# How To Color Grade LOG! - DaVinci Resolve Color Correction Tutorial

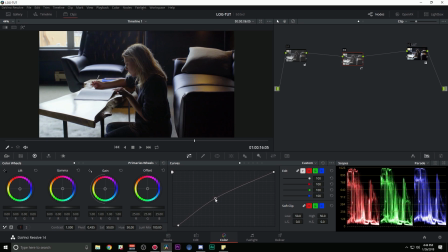[8:19]
Maybe I'll move my point around and see where that feels nice. And I'm still moving the bottom part of the curve because I wanna keep black things black.
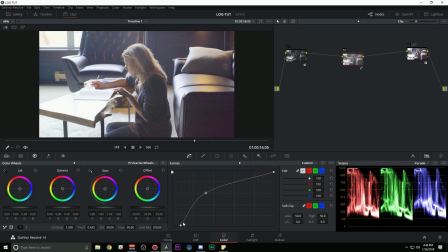[8:29]
The problem is if I do this too much, this starts to get really noisy and awful.
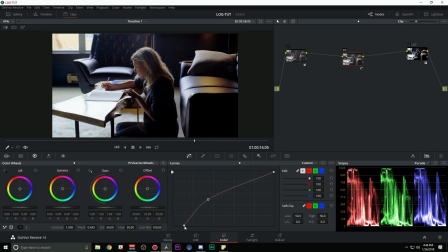[8:34]
And so you don't want to go too crazy with this, but to a certain point, you can kind of adjust how this looks.
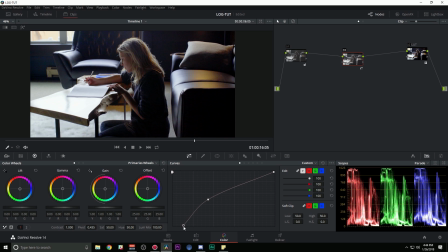[8:42]
And also, if this is really dark, I don't really need the detail there. I can push it down a little bit to kind of make it a little cleaner.
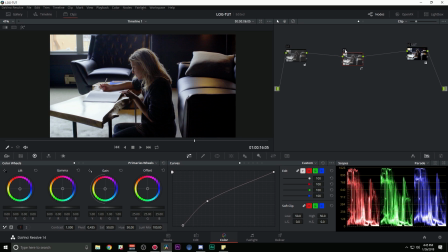[8:51]
And so this is before, and this is after, just with my curves adjustment. And that's pretty good. I could add some saturation if I wanted to, but that's a decent grade for our shot. This is the log version. And this is the graded version. If I wanted to, I could also add some windows here.
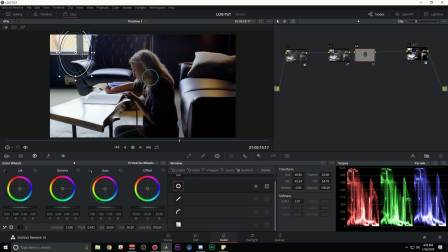[9:11]
I could add a window here to brighten her face. I could put one here to blow out the window. Those are all things that I could do, but that's the basics of how to grade a log shot.
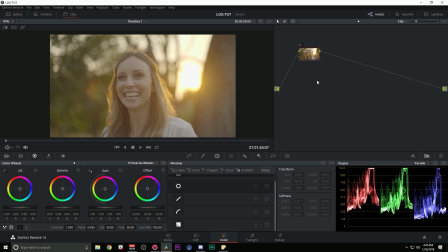[9:20]
Let's do the same process with this shot. First of all, I'm gonna rough it in. I'm gonna use my LUT again. S-Log 2 to Rec 709. And here we see the colors are pretty darn yellow. Might take some yellow out of the gain a little bit.
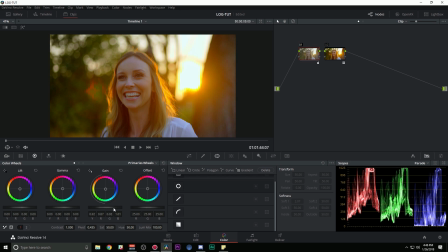[9:34]
Might push the gain down in my first node to see what I have.
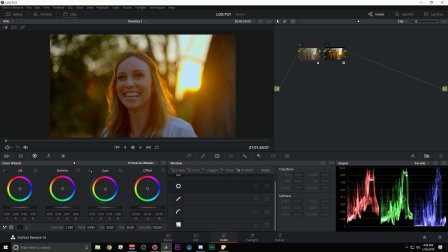[9:38]
And we see I have a little bit more information up here in the highlights. Also might push my lift a little bit cooler to balance that out a little bit. And again, we're kind of just playing with the image right now to see what we can do with it. That's looking like everything's really way too cool.
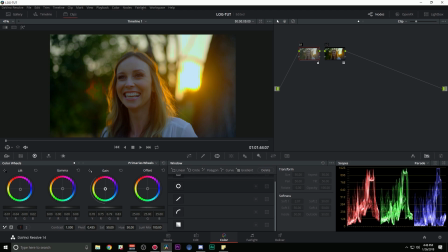[9:57]
And so I'll probably push my gain back up warm. Might even desaturate it just a little bit. Maybe push the gain up, because if I lose this sun, it's okay. I can lose the sun.
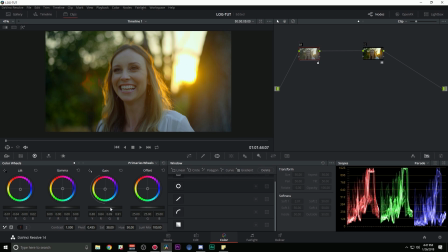[10:09]
It's the brightest thing in the solar system. It's probably okay if it clips a little bit. And I'll push my lift down a little bit to give it some contrast. There, I've pretty much roughed it in, and I've seen how the footage reacts to playing with it. Now I'm going to decide what to keep and to lose. It's okay if I lose a little bit more of the sun.
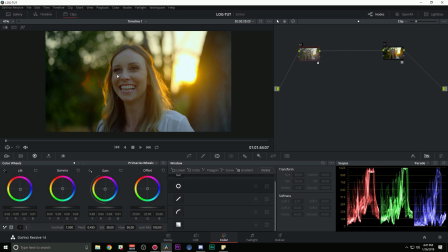[10:25]
I don't care about that. This stuff is pretty interesting right here. I definitely want her face. And so I'm going to add a node in the middle. And again, I'm going to just play with the curve, see what I can do, and adjust that a little bit.
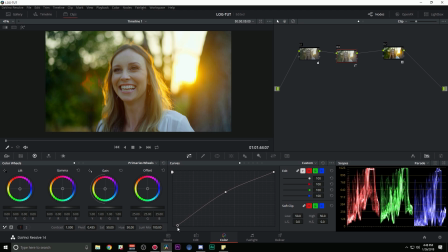[10:37]
That looks pretty nice. I'll bring my shadows down to be nice and rich there. Maybe add a little saturation back in. That's looking pretty good.
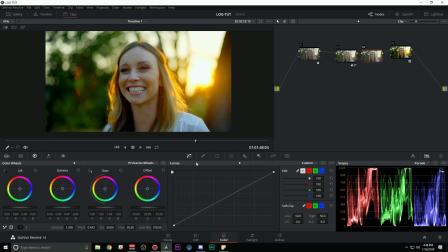[10:47]
One thing I might do also is add another node, and I can add a window to her face.
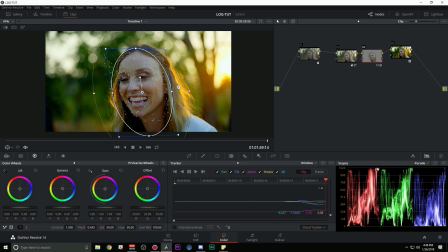[10:52]
This is something that's a little bit easier to do in Resolve, and I have a lot of tracking tutorials to show you how to do this, but that's something that I would do for this shot.
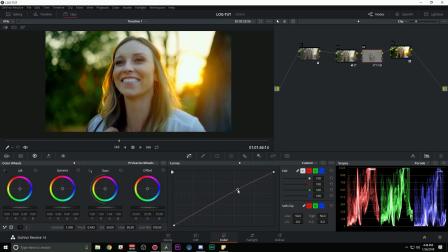[11:02]
And then again, I can grab my curve and see what looks nice there.
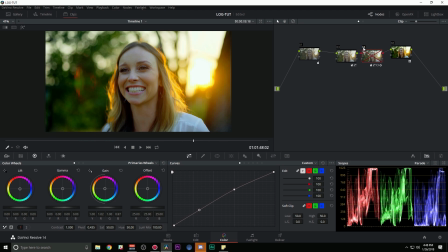[11:10]
Maybe warm up in the gain a little bit, just to bring a little bit of attention to her face. This might be a little bit too big. And there we have a finished shot. Let's do it one more time on this shot.
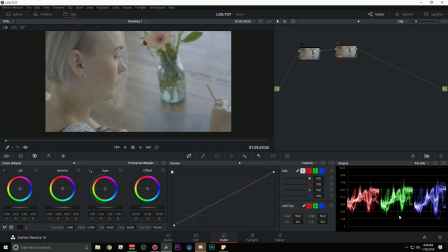[11:25]
This time I'll do it manual. You'll see on my scopes, nothing's really clipping. Everything's pretty much in the middle. And this is something pretty common. If you shoot a shot that isn't a super high contrast, like high dynamic range shot in a log format, everything pretty much just lives in the middle. And that's okay, because we can just push the lift down a little bit, push the gain up a little bit.
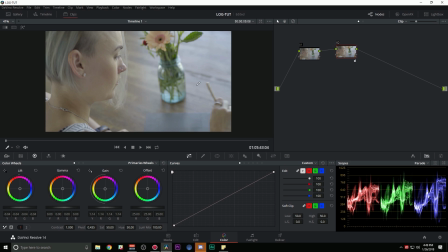[11:45]
If there's anything that's really bright, like the side of this jar, that's a little spike right here on the parade. I can push the gain up until that starts to touch 1023. That's something pretty bright. I'm gonna push my lift down a little more. Maybe add some saturation.
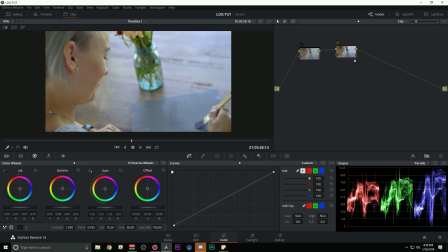[12:01]
So there we go. We've kind of have it roughed in. We have the brightness, contrast, and saturation pretty roughed in.
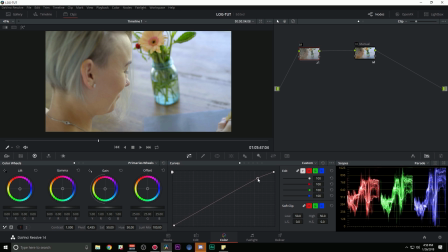[12:07]
Let's see what we got. Maybe I'll add a little bit more contrast with an S curve here.
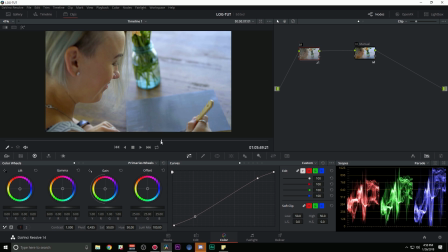[12:13]
Make it pop a little more. I like that. It depends on the look you're going for. That's pretty good. So we've roughed it in. We've kind of played with the image a little bit. See how it reacts. Now we got to decide if we need to keep or lose anything.